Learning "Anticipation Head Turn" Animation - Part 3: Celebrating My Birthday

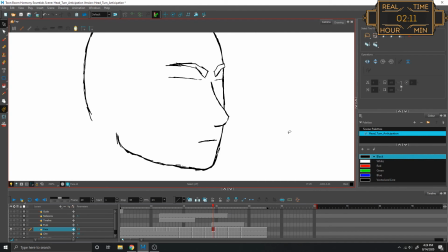He just, his snout just goes, like a werewolf. Just like, all right, what's my fully open mouth going to look like? Which, by the way, my jaw is going to open a bit too. I have it open about that much.
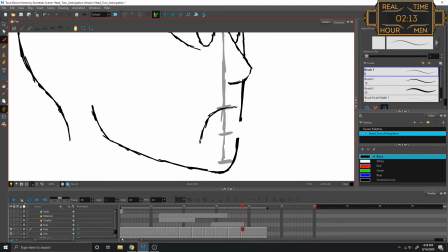Now, I'm no expert, surprising absolutely everybody. But if I want surprise, I have the bottom lip be flat and the top lip be curved.
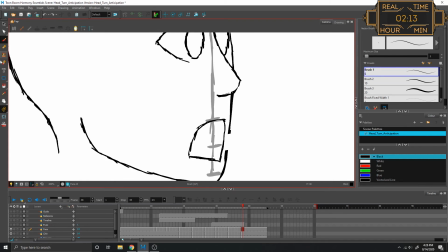In fact, I might even want to have the bottom lip curved down. Oh, but this is implying a frown. I'm going for a... Oh, what was the word that I used? Stunned. I wanted to be stunned like you're seeing something awesomely pleasant, not that you're seeing something, like, terrifying.
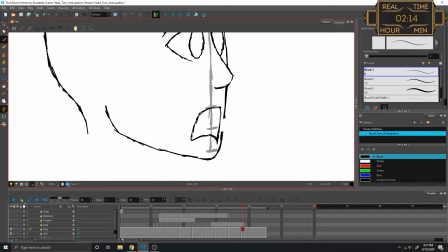So I need to actually reverse the jaw here.
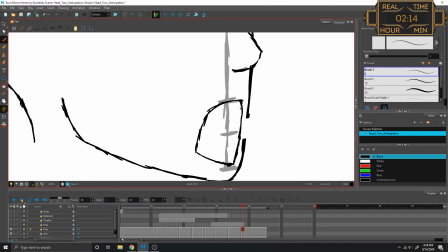And what if I actually brought this in a bit?
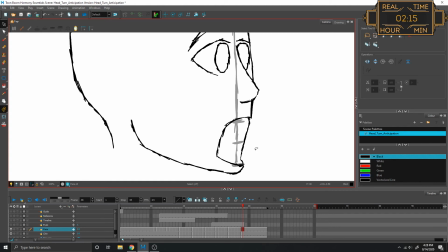Yeah, it's the right idea. Jaw's too large, though. Gotta bring the whole thing up.
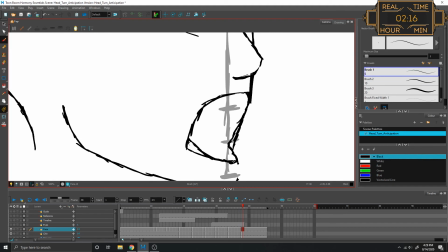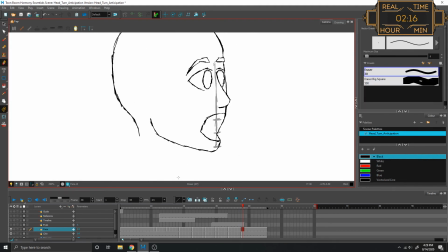Hmm. Is it because the lips feel flat? Maybe.
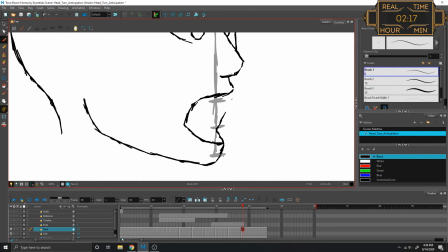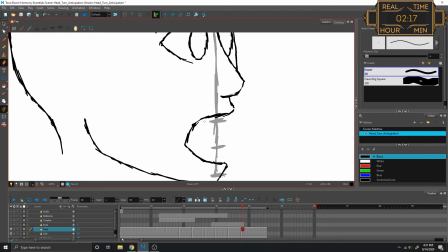Okay, you know what? I'm just gonna look at myself in the mirror. I don't know why I didn't do this before, but... Okay, so it looks like the bottom lip does actually curve upward.
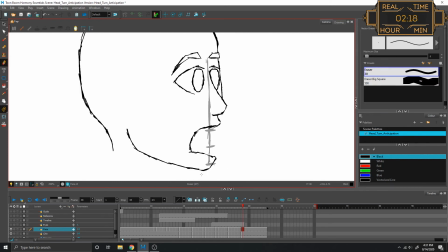Oh, God, it looks even worse. Oh, that's not bad. That's not bad at all. I can work with that. Unless, of course.
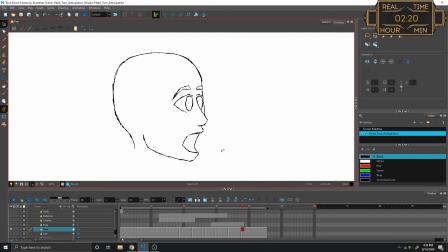Ah. Ah, that's what it was. I mean, the mouth is still an atrocity, but a bit of an underbite there. Felt off. Now I just have to repeat that in these two frames.
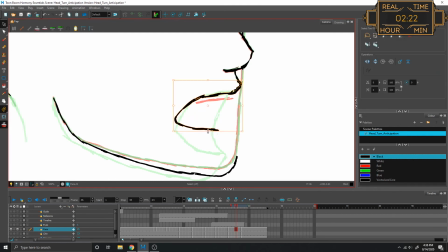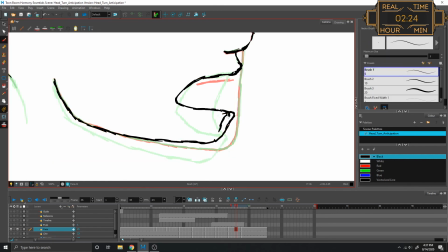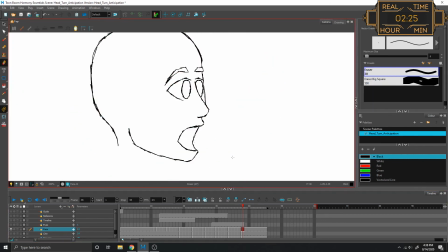Now this is just going to be in between those two.
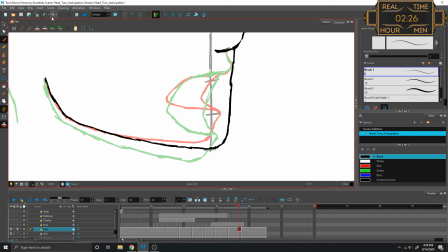Oh, fuck, what'd I do? Oh, okay. This is why the forward button is nice. If I accidentally control Z and some weird shit happens, I'm in a good spot. It's like the control Z to control Z.
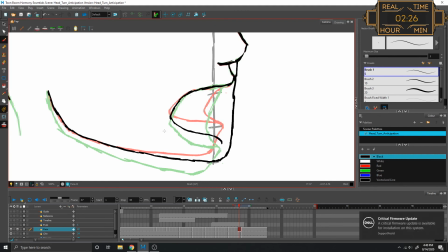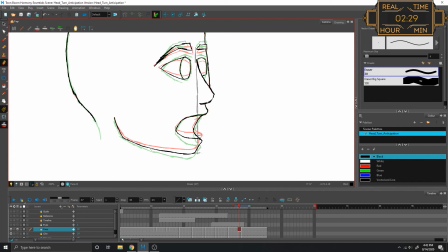can't celebrate yet though gotta go make some necks so
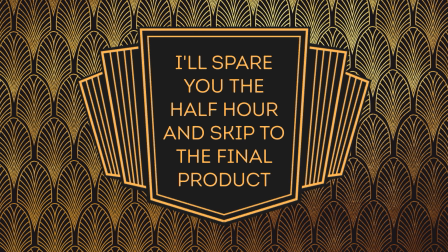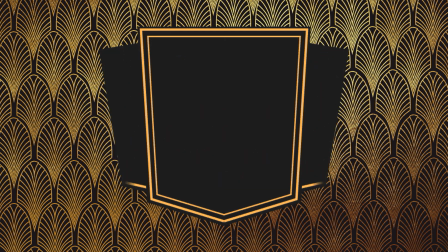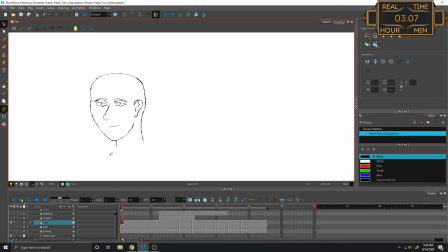now that i'm totally done and definitely doing of any other adjustments that i need to make let's see what our final product comes out to wonderful honestly really really okay uh one i'm gonna give this like a solid six out
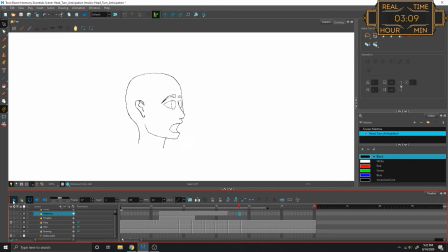of ten i have good structure for the head and the eyes make sense the eyebrows make sense all of the motion makes sense.
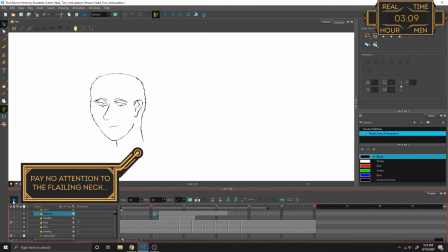Things that need work are that objects on the head move independently of the head.
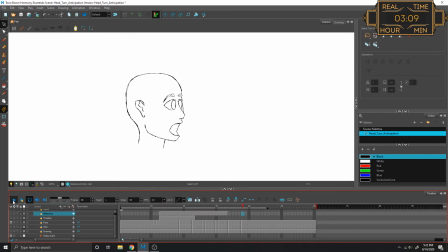When the head turns, the eyes and the ears and everything seems to move at its own pace. I'm gonna have to figure out a way to get everything to track with one another. And so with that, we complete exercise five, a head turn with anticipation.
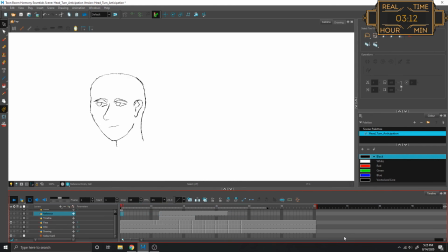And wait, I just noticed exercise six is a character blinking and I already have a blink in here.